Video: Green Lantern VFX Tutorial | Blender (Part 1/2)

Hello! This video is going to be a visual effects breakdown slash tutorial on how I did the effects from my Green Lantern video that I uploaded several weeks ago.
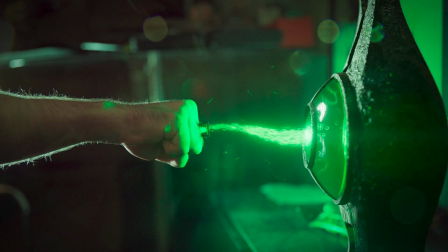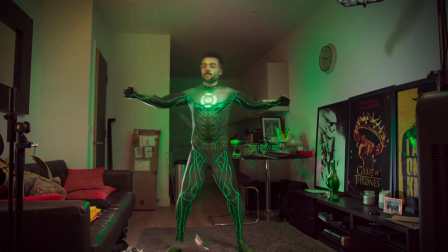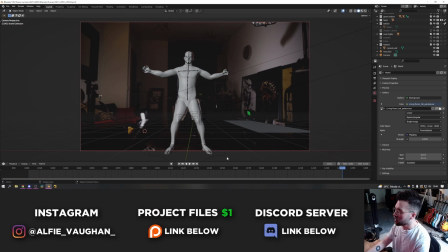0:18 Camera change! Boom! I'm going to cut this up into two videos. The first video, which is obviously this one that you're watching at the moment, is going to be the 3D side of it, so I'll talk about the stuff that I did in Blender. And then part two will be focusing on the compositing, which I'll go through in Nuke. The reason I'm splitting it into two is there's a lot to talk about in each section, and I don't want to make a 45 minute video.
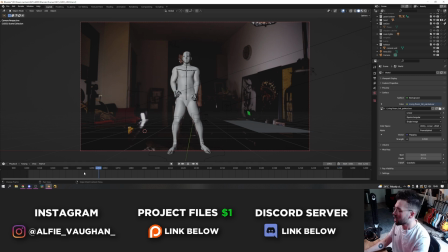0:36 I think it would be better to do two videos that are like 20 minutes each. I'm going to start by talking about this shot which is obviously the one that has the suit up in it. I actually made the green lantern asset from scratch so before we do any of the animation or anything I'm going to talk very briefly about how I made it just in case anyone is interested.
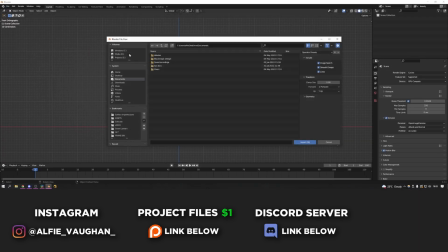0:49 I started off just by using a generic model of a human male and then from there I did a bit of sculpting just to make it
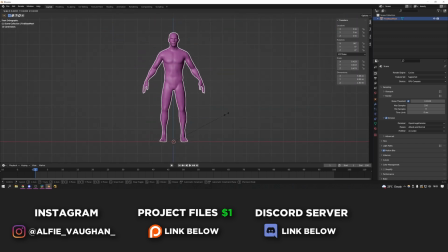0:55 look a bit more like my body instead of a generic person which essentially just meant making it shorter and getting rid of some of the muscles.
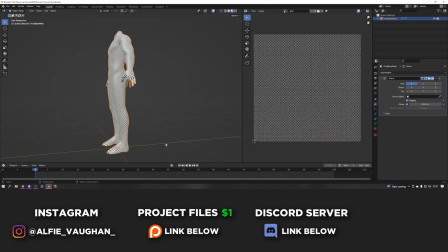1:01 I should really try and get away from my desk more. From there I unwrapped the model and started working on the image textures which makes up the majority of the look of this 3D model.
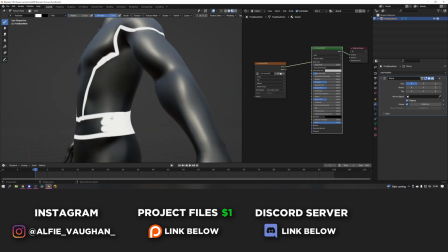1:09 I started by creating a black and white matte which would define which parts of the suit are green and which parts are black and then later on
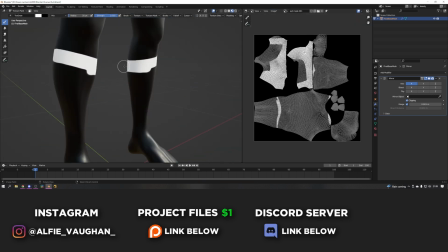1:14 when the shader gets more complicated I can plug this into the factor input and that will allow me to have control over the two different textures
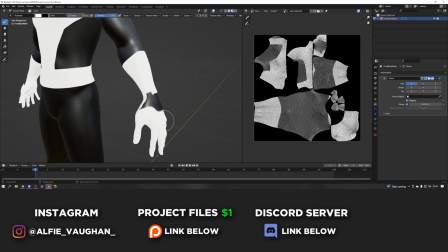1:20 of the different parts of the model that are green and black. From there I just set up the two different colours so the green was just a flat green for now and for the black I used a seamless scales texture.
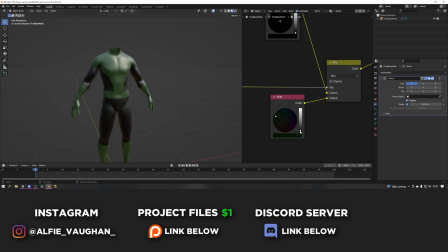1:29 I thought this just added some nice micro detail into that area of the suit as it was going to have less of the sculpting of the muscles.
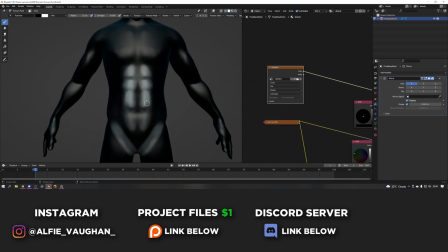1:34 After that I made two additional image textures which I used mainly to define the highlights and the shadows of the model.
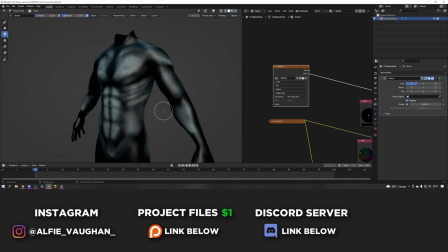1:39 This is a little bit like baking the lighting in the scene onto an image texture. I wanted to create some more definition in the look of the model so I basically hand painted the areas that I thought would catch the light
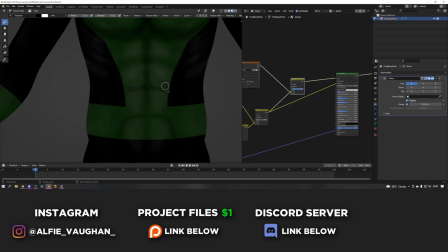1:48 and the bits that I thought would be occluded and causing shadow on the model and then I combined them over the top of the original green and
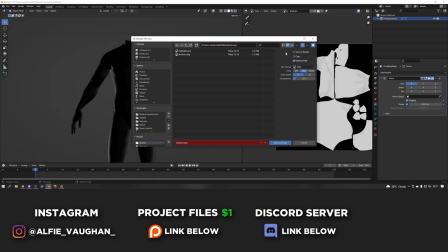1:53 black texture which then added a lot of definition to the suit. Once that was done I did the most complicated part which was hand painting all of the lines.
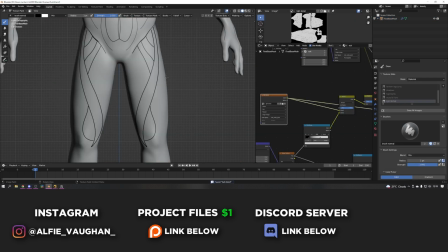2:00 I turned on symmetry so I only had to paint half of the model and from there I painstakingly drew all the lines on one at a time.
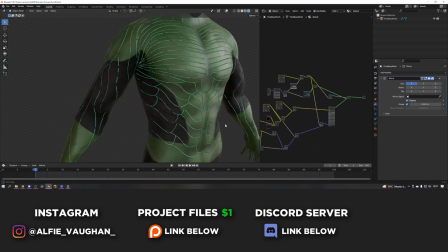2:06 I multiplied some noise over the top of them to break them up a bit to make them look a bit more organic and then I used this in the shader to drive an emission shader for the lines so that they would glow.
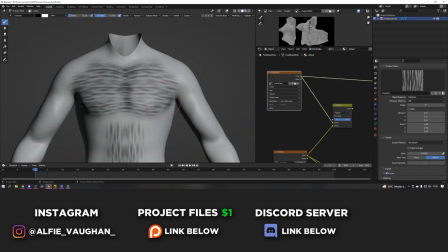2:14 The cherry on top was I found this muscle fiber texture that I used and hand painted this with stencils onto the areas of the model that I thought needed it.
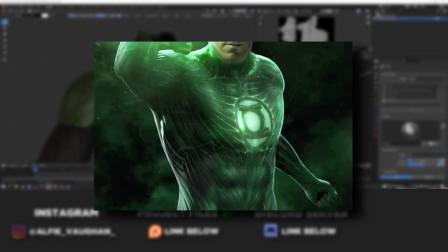2:20 If you look at stills from the film the suit has a very organic looking muscle fiber texture over the whole thing.
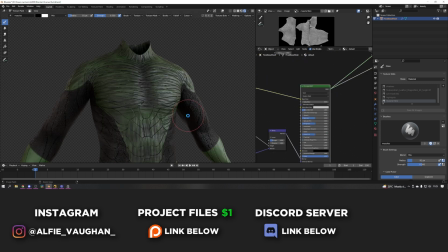2:25 It almost looks like a layer of skin instead of a suit on top of a body. So I made this custom fiber texture and then used it going into a bump map and a few other things to add some extra surface detail onto the model.
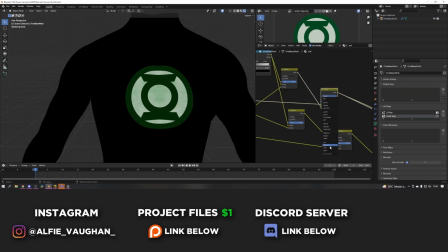2:34 Once that was done it was just a case of putting the Green Lantern logo on the chest and then rigging it and then it was ready to go and start the animation.
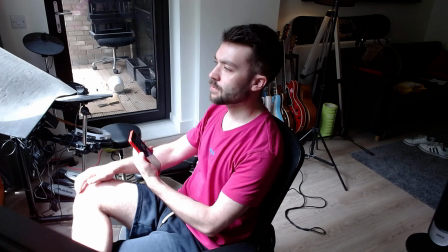2:40 To make the head obviously I wanted it to look like my head. So to start off I photo scanned my face using an app called Kiri Engine who are the sponsor of today's video.
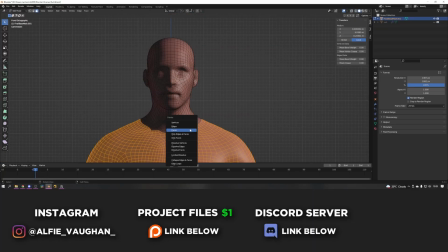2:48 I'll talk more about them later in the video. So I took a load of photos of my face from the front and the sides and then I combined them in the app and downloaded the photo scan of my face.
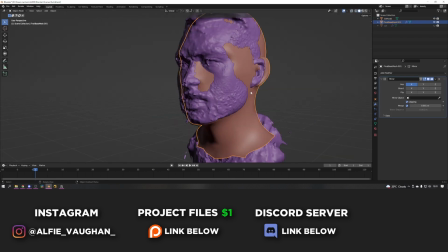2:56 I didn't actually use the mesh of the photo scan for the final model but But what I used it for is to overlay it with the generic man 3D model head.
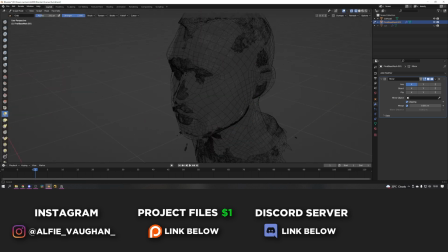3:03 So then I could see very clearly the areas of the face that I needed to sculpt to make it more like the shape of my face.
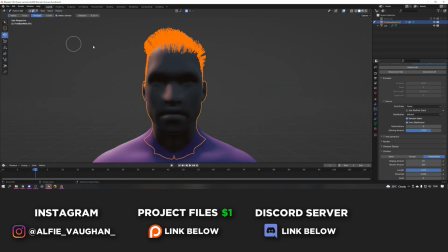3:08 And then from there I did four hair particle systems for the top of my hair, the side of my hair, my eyebrows and my beard.
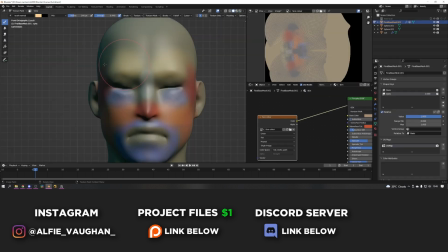3:14 And then finally made a fairly rough texture for the colour of my face.
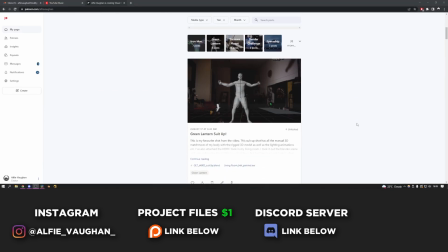3:17 This Green Lantern 3D model and also the Green Lantern lamp and all the blender files with the animation of the suit up and the CG street and everything are all available on my Patreon.
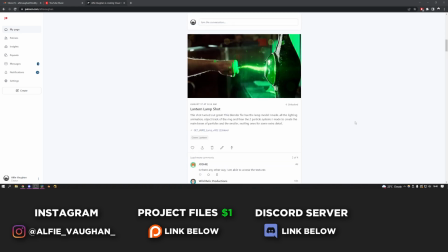3:25 So if you're interested go and check it out, it really helps to support what I do and keep me making videos like this for you guys.
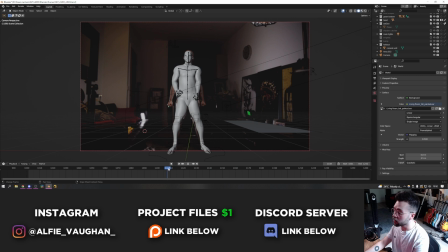3:30 And so from there that kind of brings us back to where we started. There were lots of questions on the video about how I did this and also people asking in the discord server. The answer is actually fairly straightforward. It's mostly hand animated and I also did a couple of one point tracks on my arms that I parented the IK wrist bones to. So really there's no magic to it, it's just a bit of a slow process.
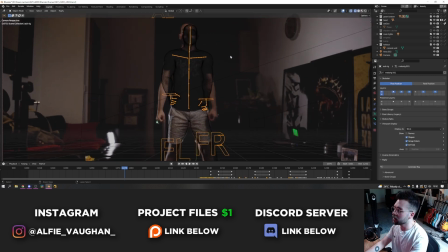3:47 I found the easiest way to do it was to go into wireframe mode and then I could see the footage coming underneath and I could also see the outline of the suit in the 3D model.